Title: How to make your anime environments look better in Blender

Okay, so today we are going to do a few tips on how to make your scene look a little better. This video will be split into four parts. The first one, we will discuss cylinder properties in Blender, so like shadows and ambient occlusion and such.
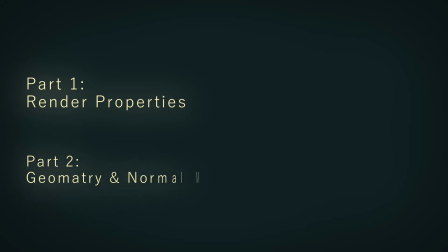13s
The second part will be a discussion about geometry and normal maps on models and meshes. The third part will be about image textures, and the fourth one will be about light usage to make your scene look a bit better.
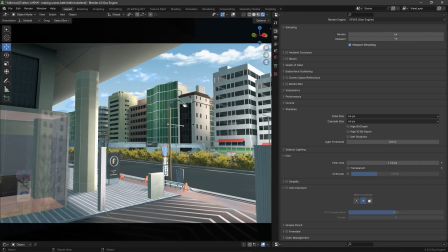26s
So let us begin. I have a scene here. And as you can see, it doesn't look bad, but we can make it look a bit better with some settings in Blender.
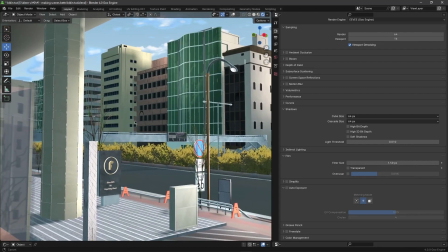34s
So, let's just zoom in. And the first one we'll tick is ambient occlusion.
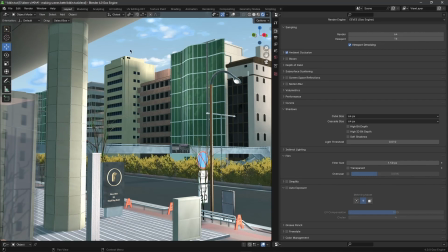39s
The reason why we use ambient occlusion is because what it does is,
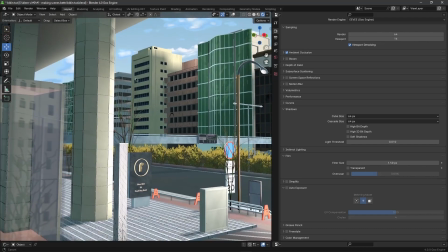44s
it allows Blender to render in contact shadows between different meshes.
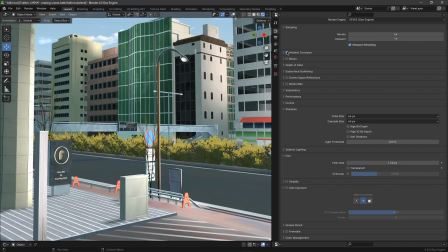48s
As you can see, when I put them on and off, you can see the little difference. And the second one will be something called bloom.
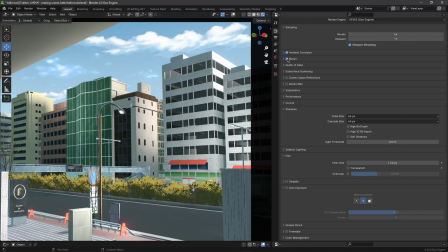55s
As you can see, when the light hits this building, it lit off some nice halo effect.
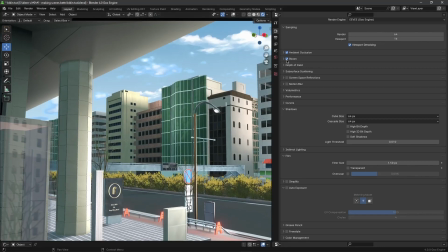60s
So when I put it off, it disappears. When I put it on, it appears. So that helps influence the scene to make it look a little more like anime.
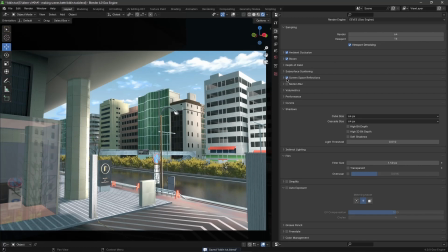67s
The next one will be screen space refraction. As you can see, it makes a huge difference if you have something like roughness maps, which I have on this road. It allows Eevee to render some reflections. The next part will be the shadow settings of the render.
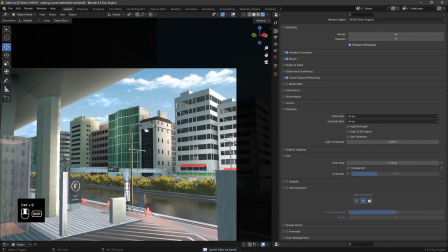82s
When I change the cascade size of the shadows, it makes the entire scene look better.
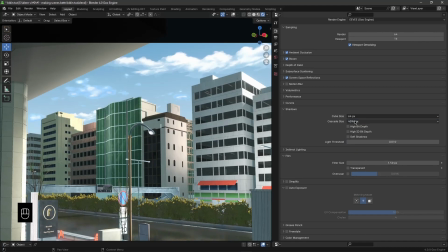87s
It makes the shadows more detailed, and it stops light spilling through the windows on parts where you wouldn't necessarily want light, you wouldn't want shadow.
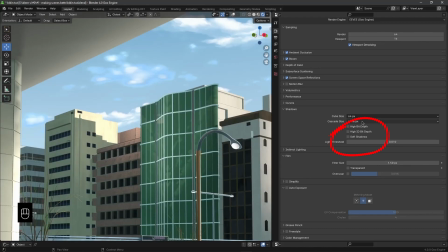96s
Obviously, the shadows are hard for me because I unticked the soft shadow option under the shadow box.
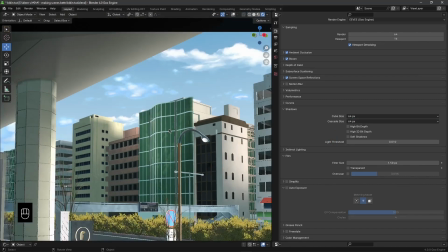102s
If you tick that, the shadows will be a bit more soft for you. So it depends on the style you're going for, obviously.
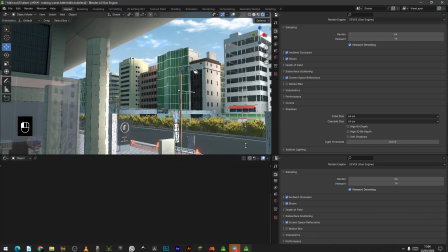107s
Also, if you'd want your scene to be a bit more smooth, you can just set all the settings to low.
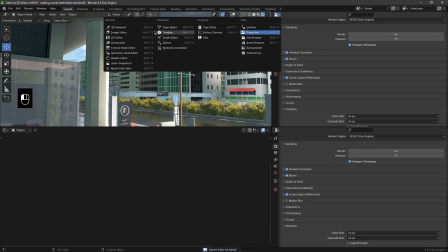113s
And then just before you render, you can set them back to the settings you'd want, and then render them.
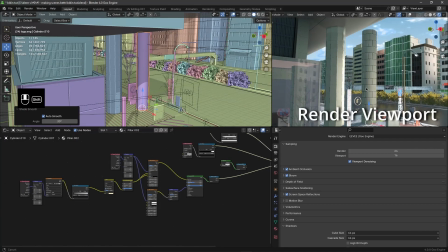119s
Now we're going to speak about normal maps and actual geometry on your models.
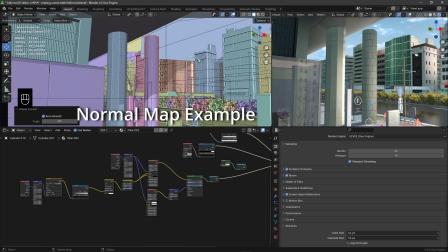125s
So I have two textures and two models. One model has a texture with zero normal maps, but it has extra geometry in it.
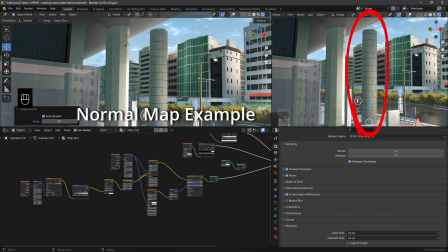132s
So I extruded cubes on this pillar, but there are no normal maps on it. The second one has normal maps and no extruded cubes on them.
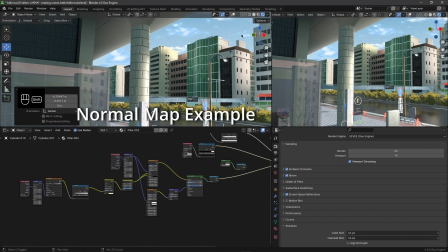141s
In the camera viewport, the normal maps are working as they normally would, but they don't give the right effect that I would necessarily want in my scene.
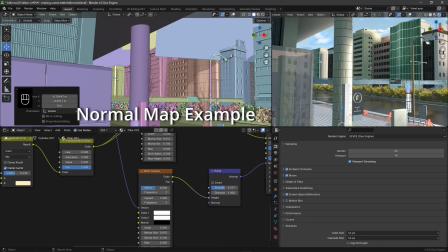150s
In this instance,
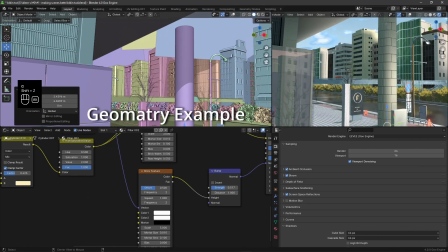151s
I would opt to add actual geometry on the model and not give it any normal maps because it makes it look better and it allows the light to distribute a bit more
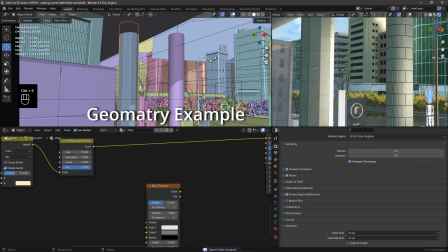160s
realistically. But this depends on your scene and how you would want the scene to look,
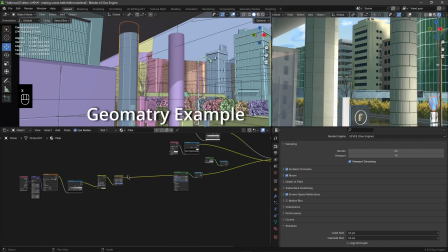166s
because depending on the scene, you would rather want actual normal maps than actual geometry.
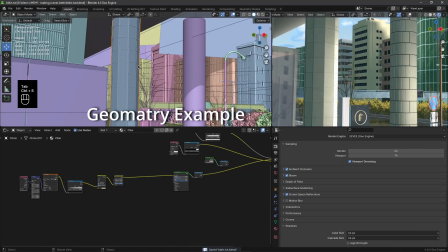172s
For say maybe a wooden texture, you would just use an image texture and plug that through a bump map or a normal map.
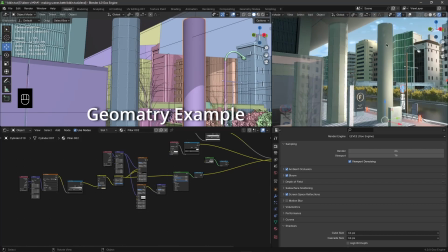179s
So that would be better. But in this instance, actual geometry would work. And now we are going to move to using image textures.
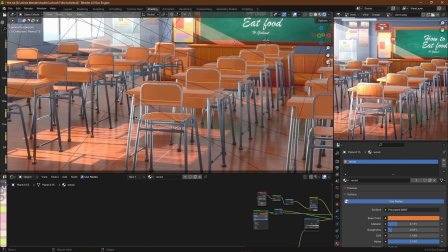187s
And here in this scene, you can see there are no image textures on this desk and chair, so it looks kind of bad. So what I'm just going to do is I'm going to add a wood image texture and then unwrap it.
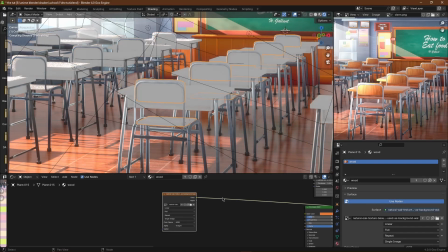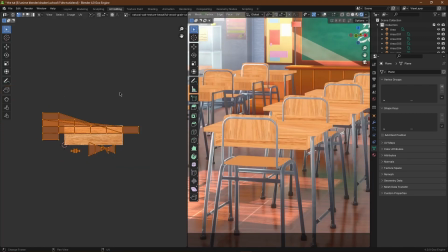207s
So I'm just going to press U and then say Smart UV Project, and then I'm just going to rotate it and move it until I like what I see in the wooden texture.
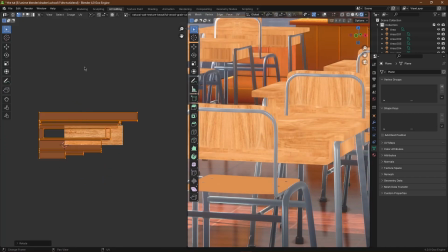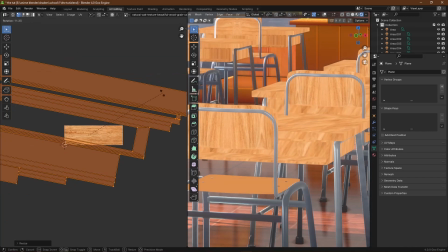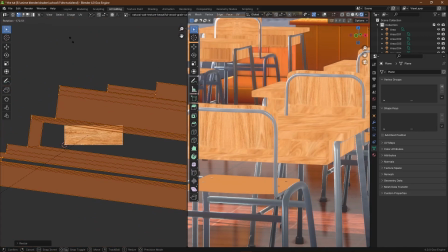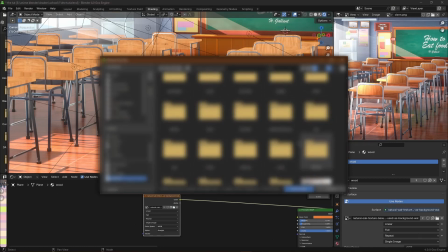233s
If you want to view the nodes like I am doing, just press Ctrl Shift and click if you have the node angular add-on enabled,
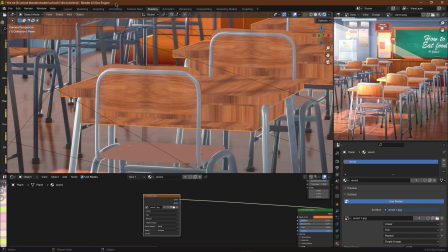240s
but if you don't, you need to enable it through Edit and Preferences and then search for node angular.
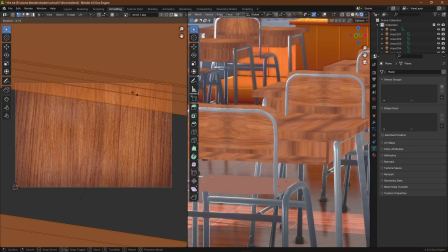245s
It's built within Blender.
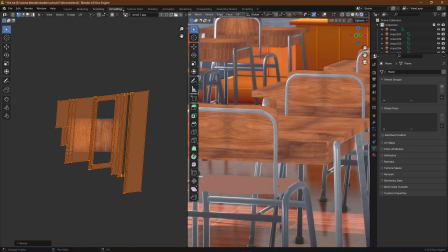251s
And now I'm just going to make a simple wood texture.
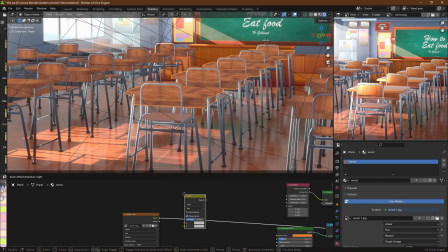253s
So I'm going to bring in a mixed color, set that to color, and make the B color a bit orange, and plug the image texture in the top A socket.
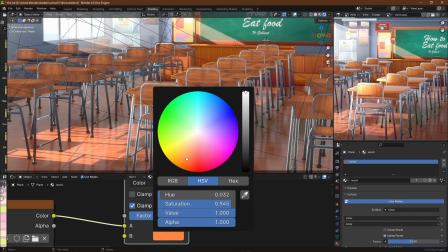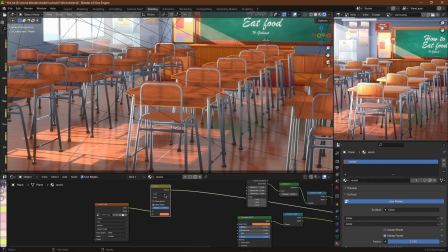268s
Then I'm going to duplicate the mix color we just set to color and play around with the hues on the B socket.
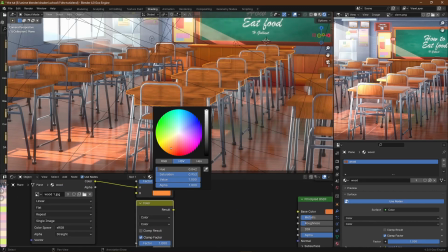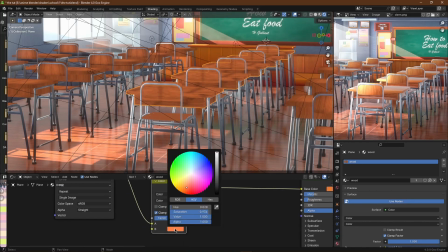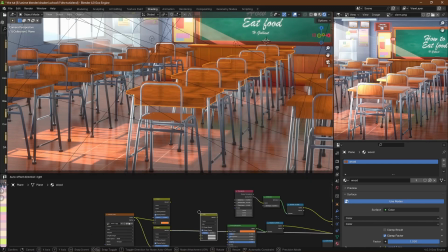283s
After that, I just brought in another one and set that to mix.
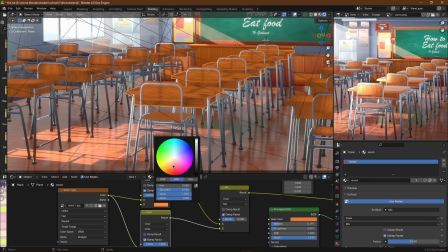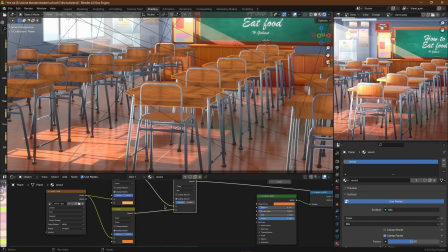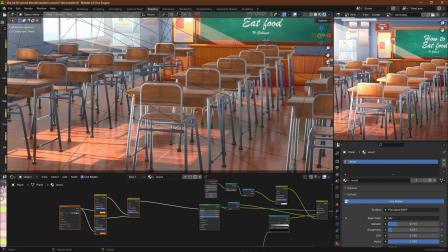299s
So, it looks a little bit better, but not exactly. I'm going to edit this a bit more.
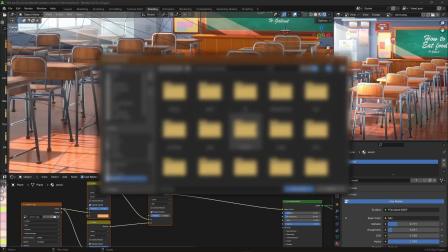305s
I'm going to just change the image texture that I used. And there we go, it looks a little bit better.
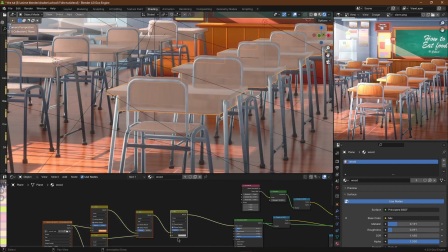310s
But I'm going to edit that even further and add more detail to this texture. Maybe change the oranges of the wood and play with the mix factor.
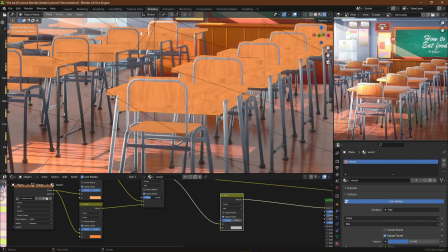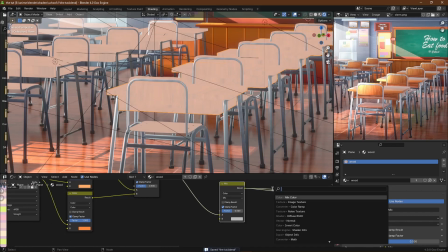327s
And then I'm going to add a gradient node.
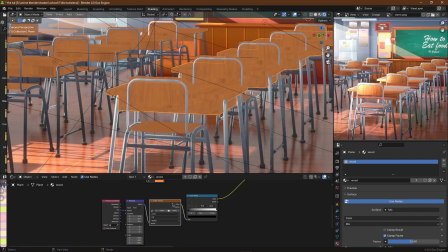329s
This is so I can add shadow at the bottom of the table and chairs so that it looks a little bit more convincing.
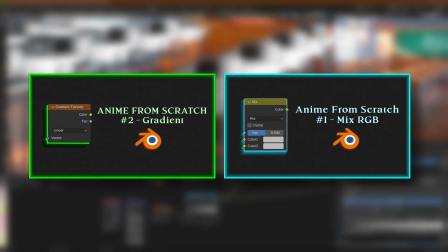336s
You can learn more about the mix color and the gradient node on some other tutorials in my YouTube channel.
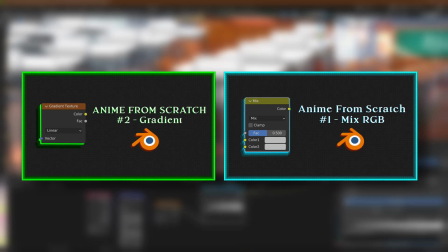341s
I will link these tutorials you see on screen in the description below.
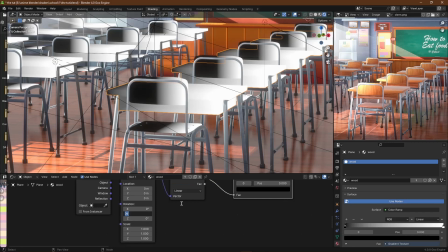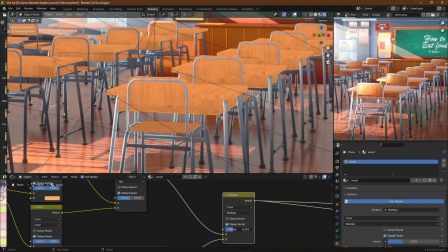352s
Then I'm going to set this mix color to a multiply. I'm also now going to add another gradient node,
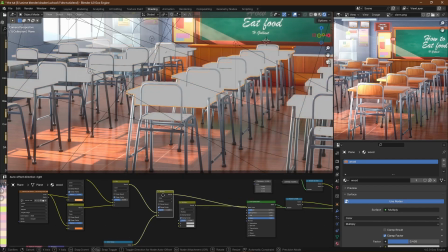358s
but this one is to add a light highlight within the texture itself to add more detail onto the shader.
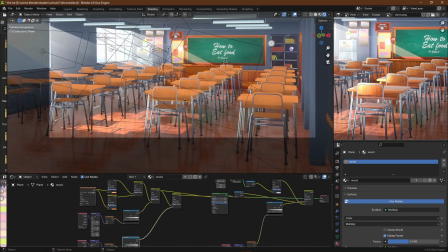366s
So I'm going to duplicate the gradient node, plug that into the mix color that I just added, and set that to soft light instead of the multiply.
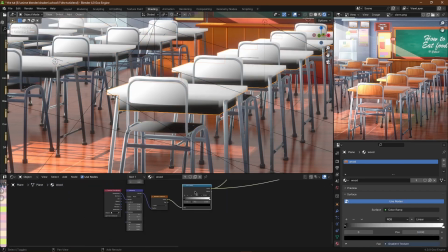375s
Then I'm going to rotate the gradient node so that the light is coming in the direction that the window is pointing,
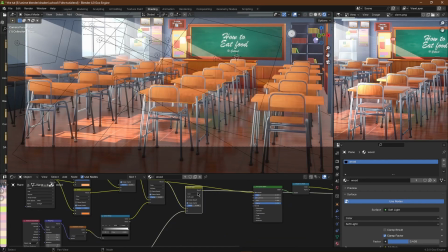381s
so it looks like the light is coming from the window.
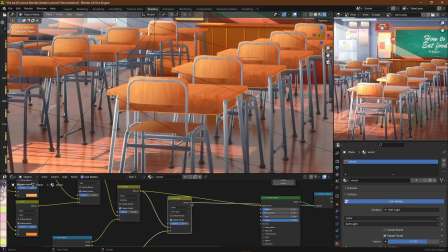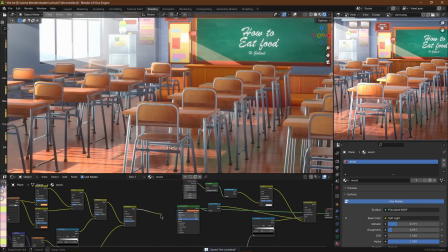389s
And now, we have made the texture look way better compared to how it used to look, as you can see. And obviously, you can edit this however you want. I just made a simple wood texture for the scene.
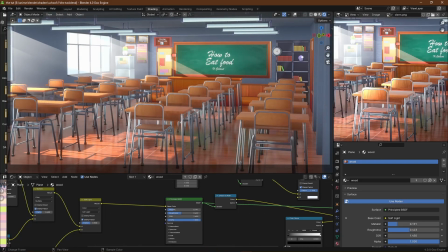401s
Now we are going to move on to the last part of the tutorial, which is adding extra lights within a scene.
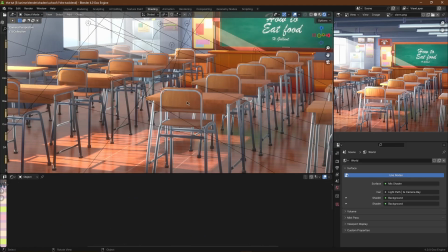408s
So, I'm going to bring in an area light for this chair here, so that it has some highlights that seem to be coming from the window.
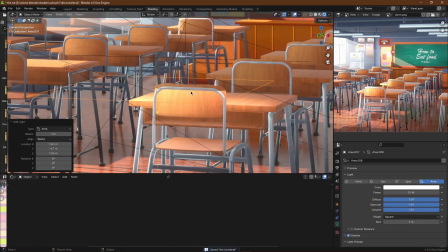416s
And now, just by me adding the light, it looks already a bunch better.
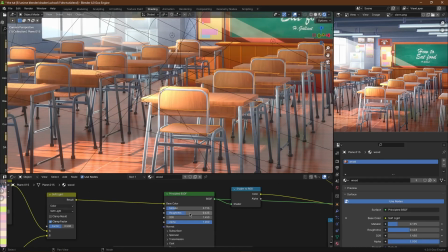424s
I'm just going to duplicate this light and then place them throughout the scene in appropriate places, like where the window is facing.
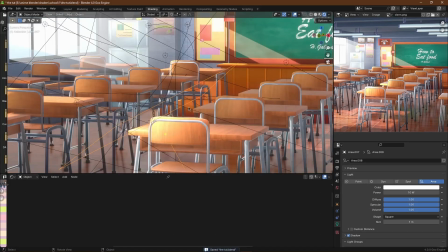431s
That is where the light will hit, and I will also lower the brightness of the lights when necessary.
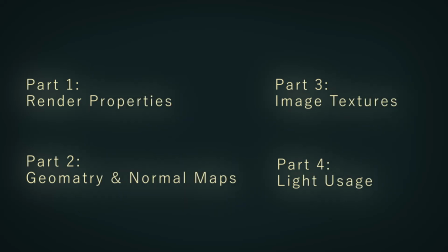438s
These are just general tips on how to make a scene look better. So, to summarize everything, I would recommend people to play around with the render settings.
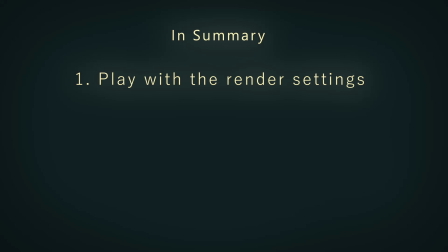447s
See how the ambient occlusion, bloom, screen space diffraction works, and check the shadow properties on which one looks best for your scene. Sometimes the soft shadows work best, sometimes low quality shadows work best, and so on.
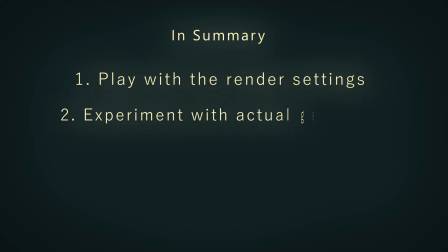462s
Then I would also recommend people experimenting between actual geometry meshes and bump node and normal meshes. Because sometimes you don't need geometry on a mesh, you just need a proper bump map to enable some distortion on the model so that it looks pretty convincing.
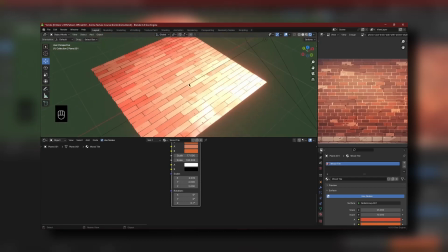478s
Like this brick texture, for example, that I made in my anime texture course that is coming up on the Patreon soon, inshallah.
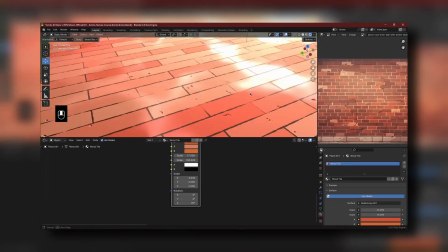485s
I used just normal maps. I didn't use any image textures or any geometry on this plane.
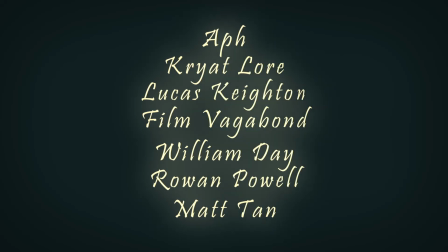490s
And I just want to give a very warm thank you to those on the Golden Spoon tier list.